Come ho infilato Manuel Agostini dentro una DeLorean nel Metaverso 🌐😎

E poi l'altra parte è stata quella in cui mi concentravo io parallelamente a questa del green screen, in cui mettevo su tutti gli asset che mi servivano, quindi diciamo tutti i vari pezzi. La cosa chiaramente più complicata in questo senso è stato voler spingermi molto dal punto di vista della qualità del dettaglio, e quindi fondamentalmente ho dovuto ricreare da zero interamente una DeLorean.
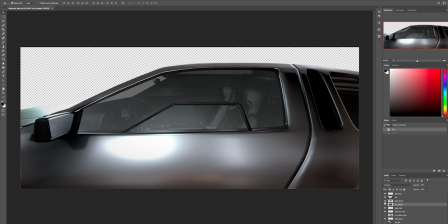(8:49)
Quando parlo ricreare una DeLorean da zero, voglio letteralmente dire che ho realizzato da zero la carrozzeria, o meglio, ho trovato tutti gli asset che mi servivano per ricostruire la carrozzeria della DeLorean, i vetri della DeLorean,
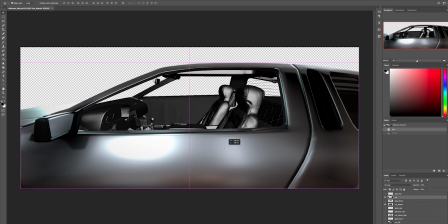(9:04)
lo specchietto retrovisore, gli interni, il volante, tutto quello che serviva chiaramente per poi prendere Manuel in green screen e compositarlo
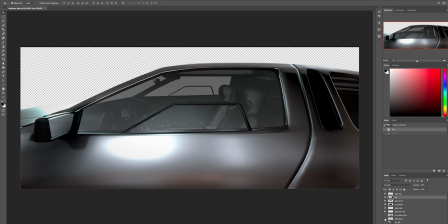(9:13)
all'interno diciamo del compositing finale, del risultato finale. Ultima fase, quella della post-produzione, in cui chiaramente, come vi ho detto all'inizio, mi sono veramente spinto tantissimo dal punto di vista della qualità del dettaglio. Quando parlo di qualità del dettaglio mi riferisco specificatamente a dare modo ad un contenuto di questo tipo di essere veramente molto impattante, soprattutto dal punto di vista visivo.
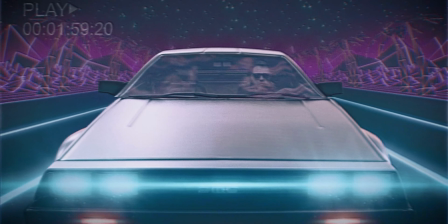(9:41)
Non so se avete presente il fatto,
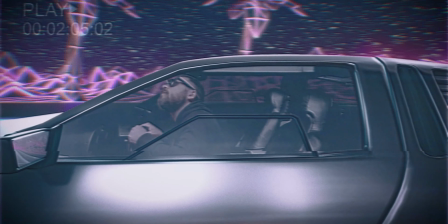(9:43)
quando vedete magari qualche film e vedete qualche effetto speciale e non sapete dire che cosa esattamente non ha funzionato, ma avete quella sensazione che qualcosa appunto non abbia funzionato. Ecco, io volevo assolutamente evitare una roba del genere, perché volevo compositare veramente Manuel, doveva stare dentro una DeLorean e non dovevano essere pezzi letteralmente appiccicati così così a destra e a sinistra. Per rendere veramente questo effetto di realismo e veramente dare la sensazione che lui venisse letteralmente catapultato all'interno del retroverso e stesse guidando una DeLorean,
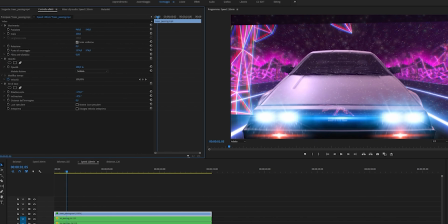(10:15)
c'è stato veramente tanto lavoro per quanto riguarda i riflessi e comunque rendere realistica tutta la scena.
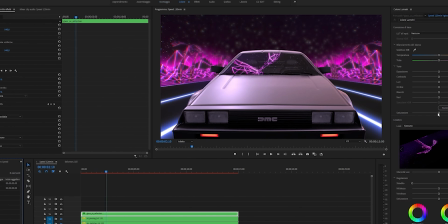(10:21)
Quindi sì, ripeto ancora una volta, basarmi tantissimo, curare tantissimo i riflessi del contesto in cui la DeLorean stava viaggiando.
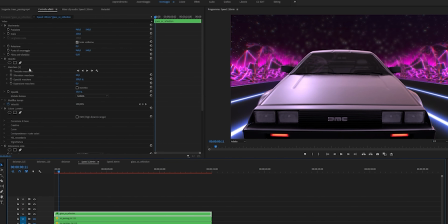(10:29)
Questo fondamentalmente ha significato ricreare totalmente i riflessi sia sulla carrozzeria della DeLorean,
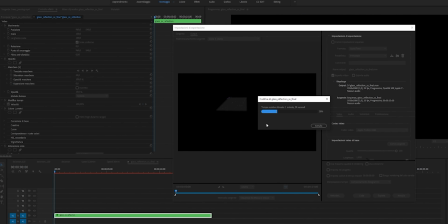(10:39)
sia anche sui vetri, sullo specchietto retrovisore, no?
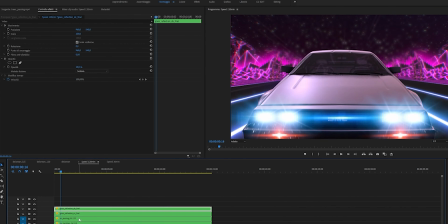(10:43)
E quindi dare quell'effetto di paesaggio che sta scorrendo sui vetri, nonostante appunto tutto quello che state vedendo, che vedevate all'interno dell'intro del video, è chiaramente tutto fittizio, tutto ricreato da zero. Però sinceramente sono veramente molto molto contento del risultato finale.
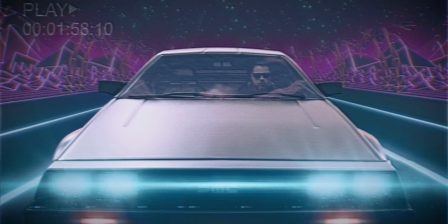(11:01)
Devo dire che soprattutto dal punto di vista del realismo, anche giocando con le luci, con i flare, mi piace veramente tantissimo il risultato finale raggiunto. Un'altra cosa chiaramente che è stata fondamentale per avere sempre quel look fortemente analogico, fortemente retro style, che richiamasse appunto gli anni 80, gli anni 90 e tutto quello che significa, no, il movimento del synth wave, del retro wave, c'è stato chiaramente tutti gli effetti che vanno a emulare quel classico
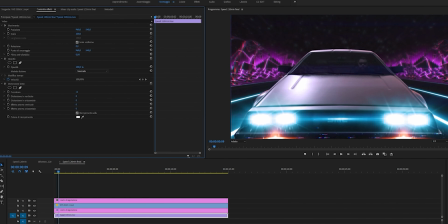(11:32)
effetto delle videocassette, no, degli anni 80, ve li ricordate i VHS? Quindi questi glitch, queste aberrazioni cromatiche, queste sovrapposizioni cromatiche che vanno quasi a sporcare, diciamo,
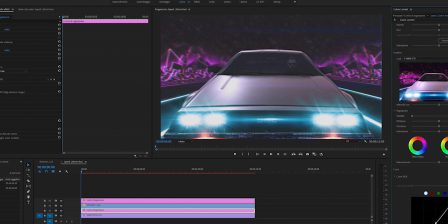(11:45)
la scena, ma è volutamente proprio per richiamare quel look analogico che era letteralmente imperfetto all'epoca,
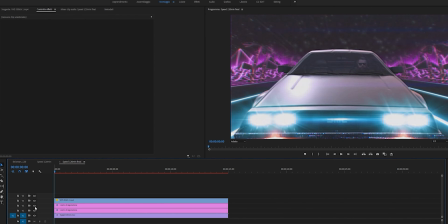(11:54)
non c'era tanto digitale all'epoca, quindi tutti i contenuti multimediali che fruivamo noi appunto da fruitori, da spettatori, erano totalmente analogici e non erano privi di quegli artefatti, no, che normalmente appunto si trovavano. Quindi pensate a un vinile, pensate appunto a una VHS, le vecchie cassette a nastro, anche dal punto di vista del sonoro. Ho curato veramente anche tanto il sound design in quest'intro, prendendo chiaramente una traccia che richiamasse appunto sempre lo stile synthwave. Sono veramente molto molto contento del risultato, però sinceramente a questo punto direi di chiederlo al diretto interessato che cosa ne pensa.